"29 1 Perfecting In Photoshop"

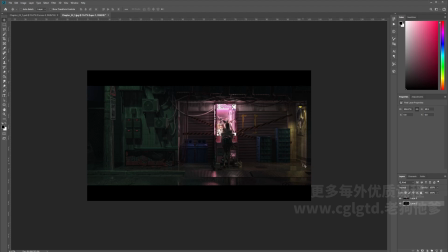20:46 And now you'll have a cut 21:9 image, and it'll have that really movie kind of look to it. Okay, so this is for the first shot. Now we'll move on to the second shot. Now it's a little different for the second shot because for the first one, it's mostly environment lighting.
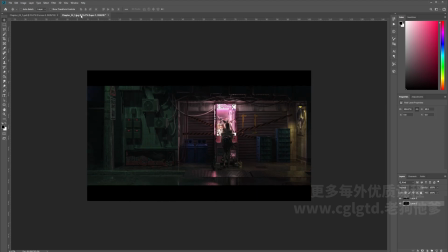21:06 And the second one, we'll be more focusing on the character and the key light and the fill light and the balance of that.
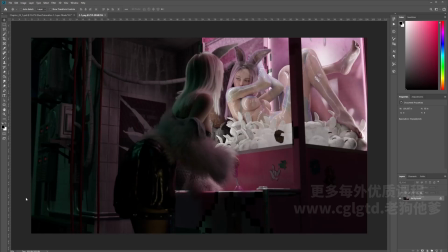21:13 Okay, now let's take a look at the second shot. So we're going to zoom out a little so we see the entire picture.
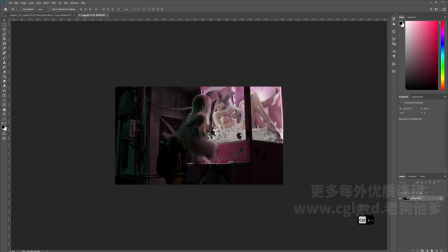21:20 And for this shot, we want to have the composition of the top right corner being lit and the rest being mostly dark so that we can show the character inside the machine more clearly.
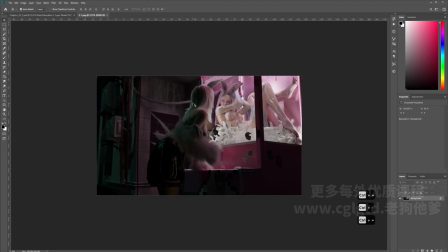21:34 And at the same time, we want to have more of a contrast between the back of the character, this light on her, as well as to contrast this from the background so the character stands out a little bit more.
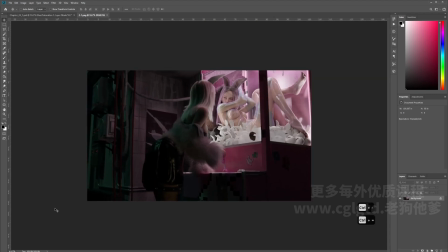21:49 Okay, and so yeah, we can begin with the EXR file.
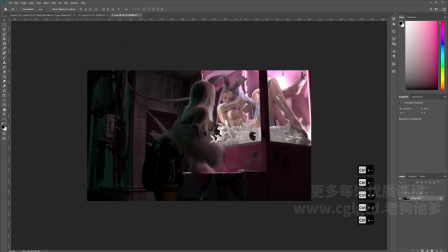22:02 Okay, with the EXR file opened, we're gonna do the same thing of going to the mode
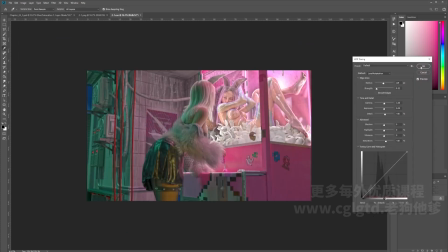22:09 and just change this to a 16-bit image.
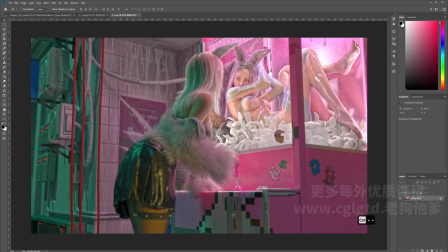22:14 So now we have all the glorious details available, and we will go into curves to try to reduce this down again to
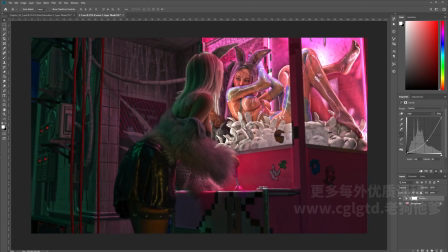22:26 almost what we have on the PNG. So I'm also going to bring in the PNG. And now we will do this.
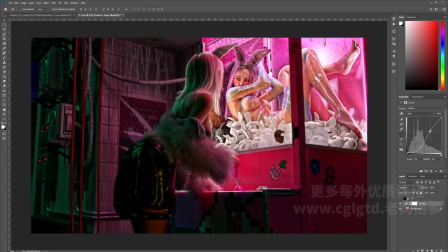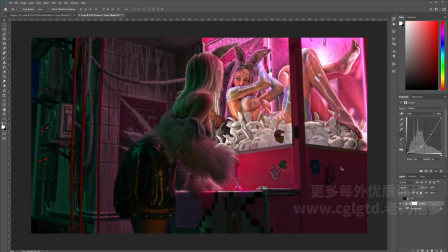22:46 Okay, when the lightness and dark is roughly there, let's go to hue and just decrease the hue so we get more of a definition. So these two are almost the same. I think this needs to be a little darker.
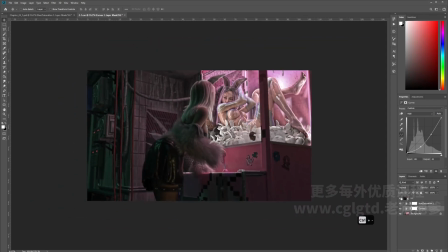23:06 Okay, and yep, they're almost the same now, just with a lot more detail in the back.
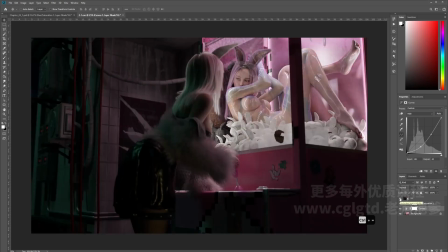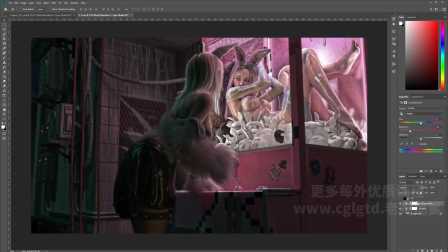23:19 Okay, and with this selected, we can
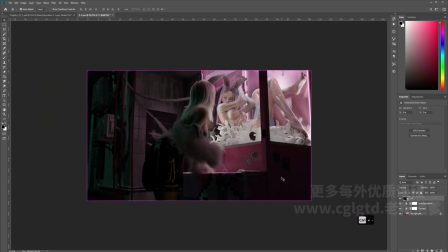23:26 I think I'm going to apply a bit of the PNG to this because this gives us too much of
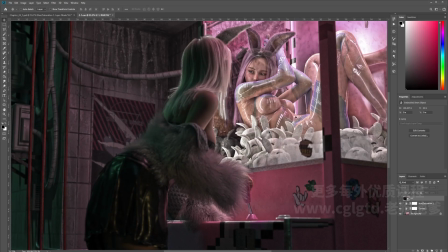23:36 these details which make the whole image look a little dirty.
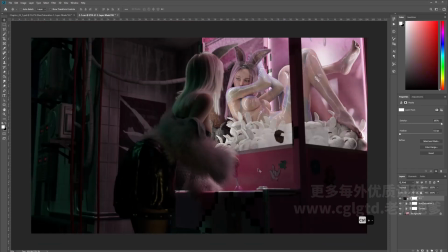23:42 So I'm gonna take this, add a mask to it, and make it black.
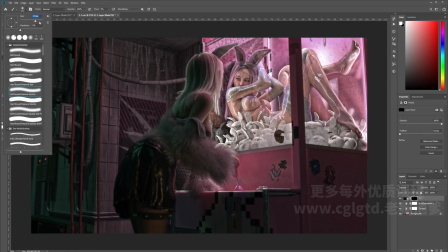23:50 And now take a white brush to brush in some of the PNG.
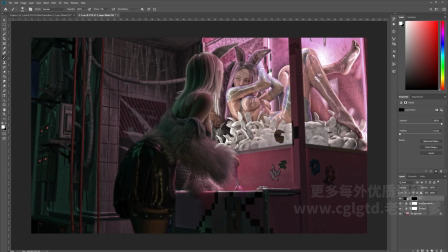23:56 So we want some of the PNG look for the face because it has that nice soft skin looking detail, as well as the image. Actually, most of the character on the inside, I would add some of the PNG layer to it.
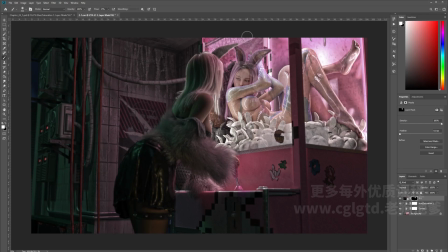24:19 Yeah, the glass, when it hits the light, we can leave that. So you have that kind of dirty fingerprint look. But for the skin, we want to have it mostly clean.